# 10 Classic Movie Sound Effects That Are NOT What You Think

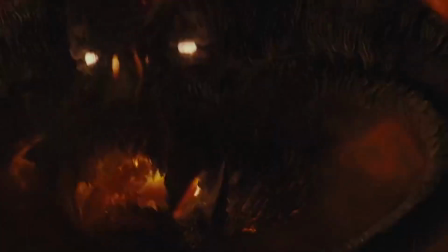500s
Orcs may not be a problem for the Fellowship, but when a fierce fire demon from the age of the first Dark Lord comes knocking,
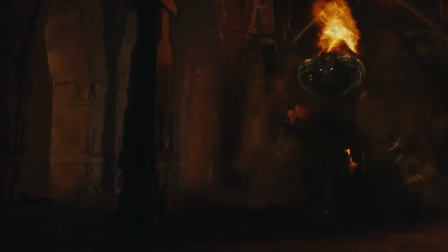507s
Gandalf's order to run seems like a logical step. The Balrog comes straight out of the imagination of J.R.R.
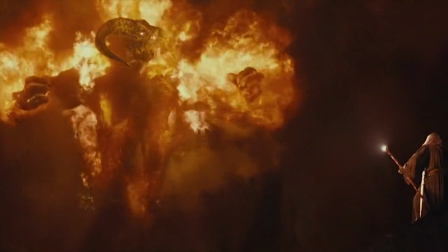513s
Tolkien. There's nothing quite like it on Earth, and the sound it makes when it furiously chases after the Vela ship doesn't sound like anything we can think of on this planet.
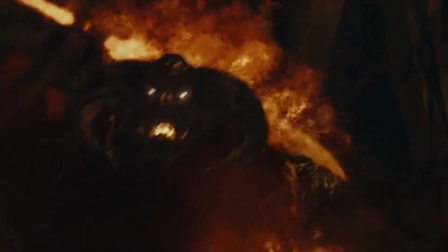524s
But you can bet your life savings the sounds did in fact come from regular everyday objects and animals in our reality.
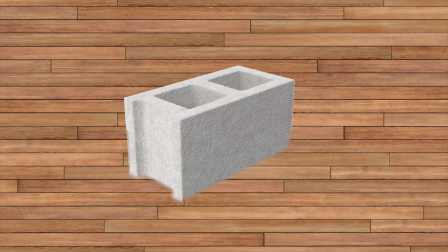532s
David Farmer, the sound designer on the Lord of the Rings trilogy, started by dragging a cinder block on a wooden floor to get the introductory sound effect for the Balrog.
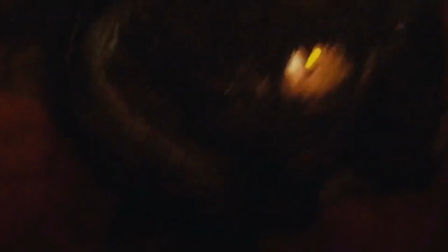543s
The reason for this was to give the audience the impression that this monster was being unearthed after resting for centuries.
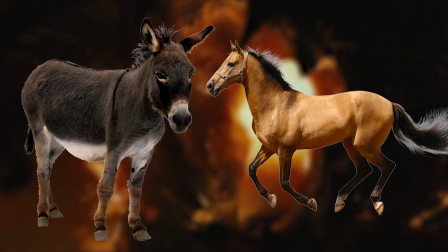550s
For the roar, he turned to donkey and horse sounds to specifically get the sound of rage and pain.
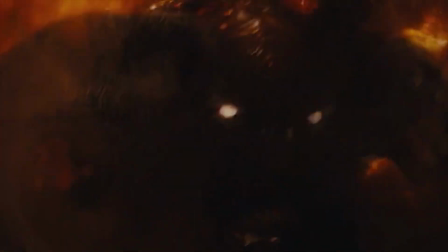560s
Kind of morbid now that we know.
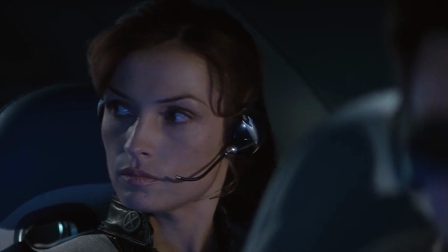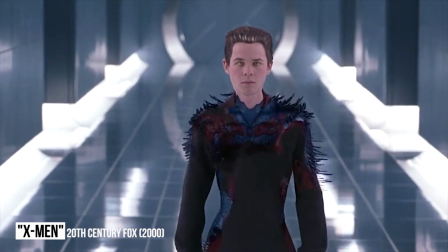569s
Logan's Claws When X-Men hit the big screen way back in 2000,
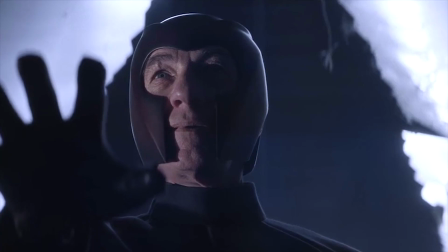574s
it's likely no one knew just how much of an impact that film would have on the industry.
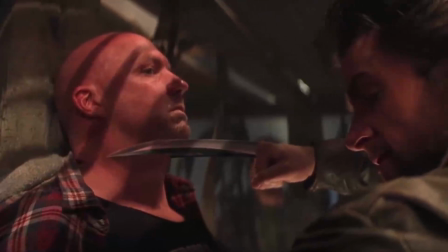578s
But it all started with X-Men. One of the key players in the film was Hugh Jackman's Wolverine.
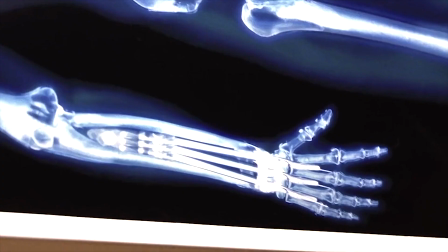584s
Wolverine's iconic image is often associated with his claws. They're made out of adamantium, one of the super metals found in the Marvel Universe.
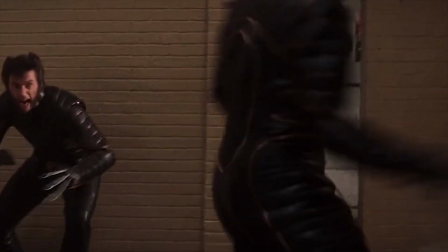592s
To make them, sound designer Craig Berkley and his team layered two primary sound effects.
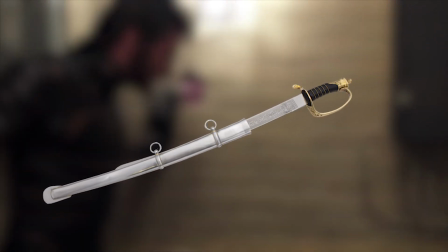598s
One was the metal itself, which was made by recording a blade coming in and out of a sheath at various speeds and lengths and angles.
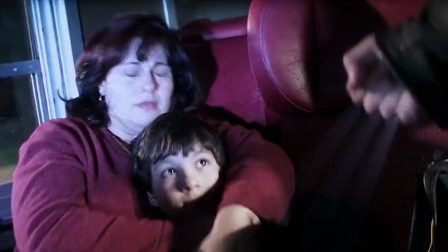606s
The other bit was the sound of blades leaving Logan's hands, which was made by stabbing the carcass of turkeys and chickens to get that fleshy sound.
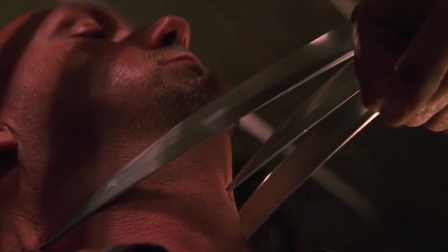618s
Yum.
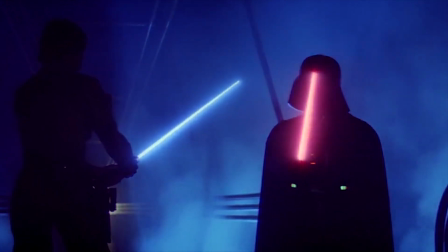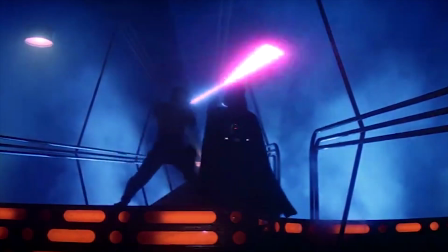626s
Lightsabers. Perhaps the most iconic sound effects ever.
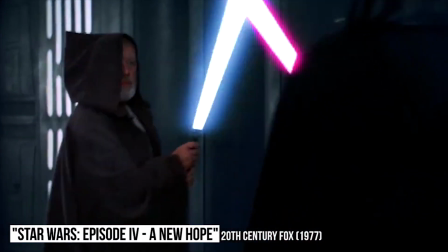630s
It's become ingrained into the pop culture lexicon and known to millions across the world.
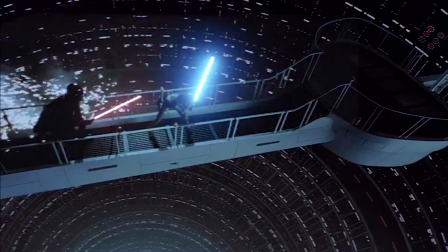636s
Even if you've never seen a Star Wars film, you likely know this sound effect based on other movies and shows using the same sound effect.
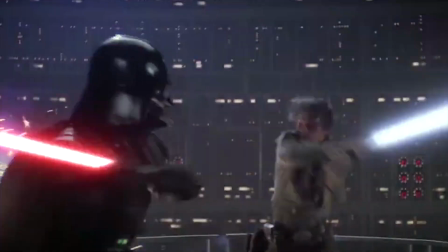642s
So how do you create the sound of laser swords from a galaxy far, far away? The original saber sounds were created by Ben Burtt over at Skywalker Sound.
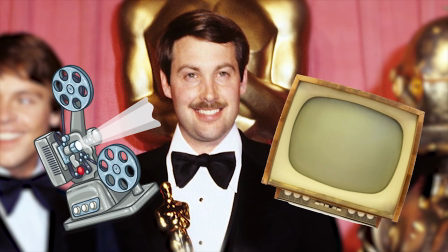651s
He took the hum of a film projector and the idle hum of an old TV set and combined them together to get the resting hum noise of the lightsaber.
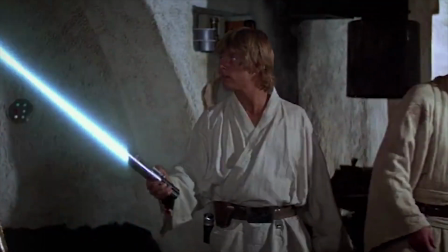661s An elegant weapon for a more civilized age.
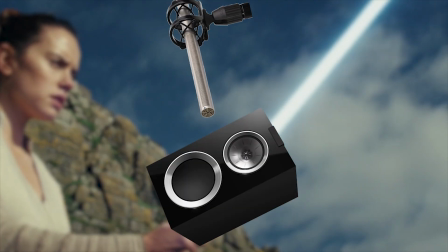667s
Once the sounds were layered together properly, he passed a shotgun mic over the speaker and created feedback, which in turn created the swinging noises.
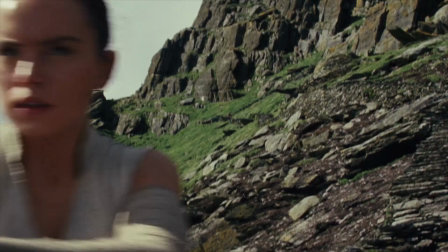677s
In the sequel trilogy, we get a new type of lightsaber with its own sound.
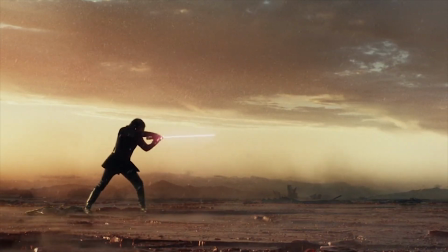682s
Kylo Ren sports a cross-guard lightsaber that doesn't sound like anything we've heard before.
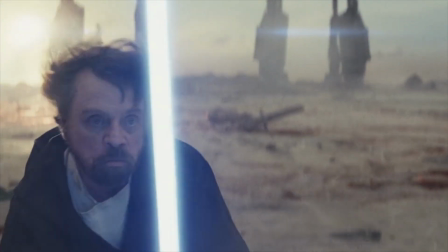687s
To give it an unstable and mean sound, as it was built by an amateur and was supposed to sound like it could explode at any minute,
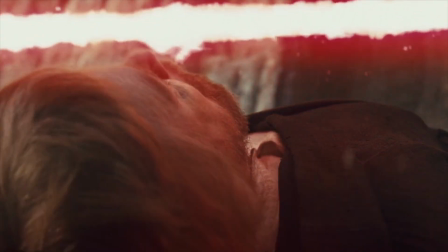696s
They used elements from chainsaws, flamethrowers, and Harley-Davidson engines to bring his saber to life.
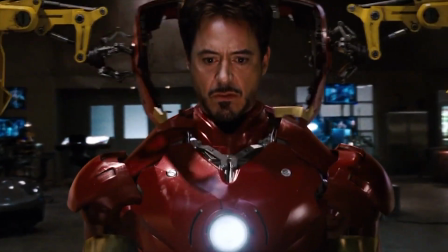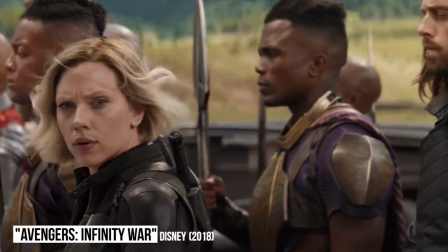711s
Iron Man's Armor With Infinity War just around the corner, many people are excited to see Iron Man and the gang back on the big screen.
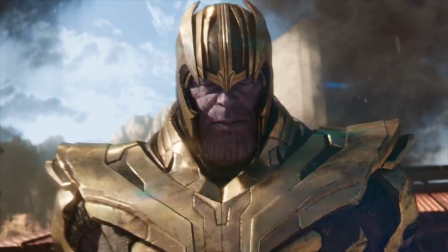719s
It's been a long time coming, but we're finally at the third Avengers film. We wouldn't be here without the success of the first Iron Man film.
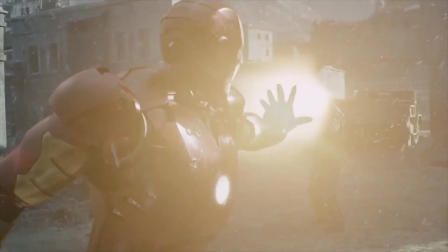727s
Before Robert Downey Jr. took on the mantle, the comic book character was considered by many to be a B character.
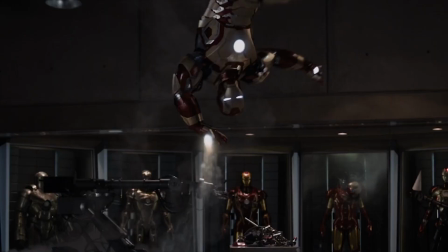733s
Now he's one of the most popular.
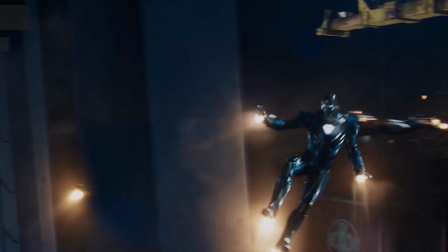735s
For Iron Man 3, the sound designers wanted to change things up a bit, as there were many more Iron Man suits and the Iron Patriot in the film.
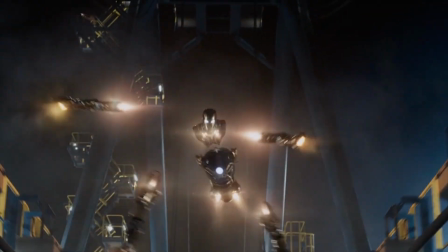743s
The various metallic sounds of the suits were just that, various metals, but the more unique sounds took some creativity.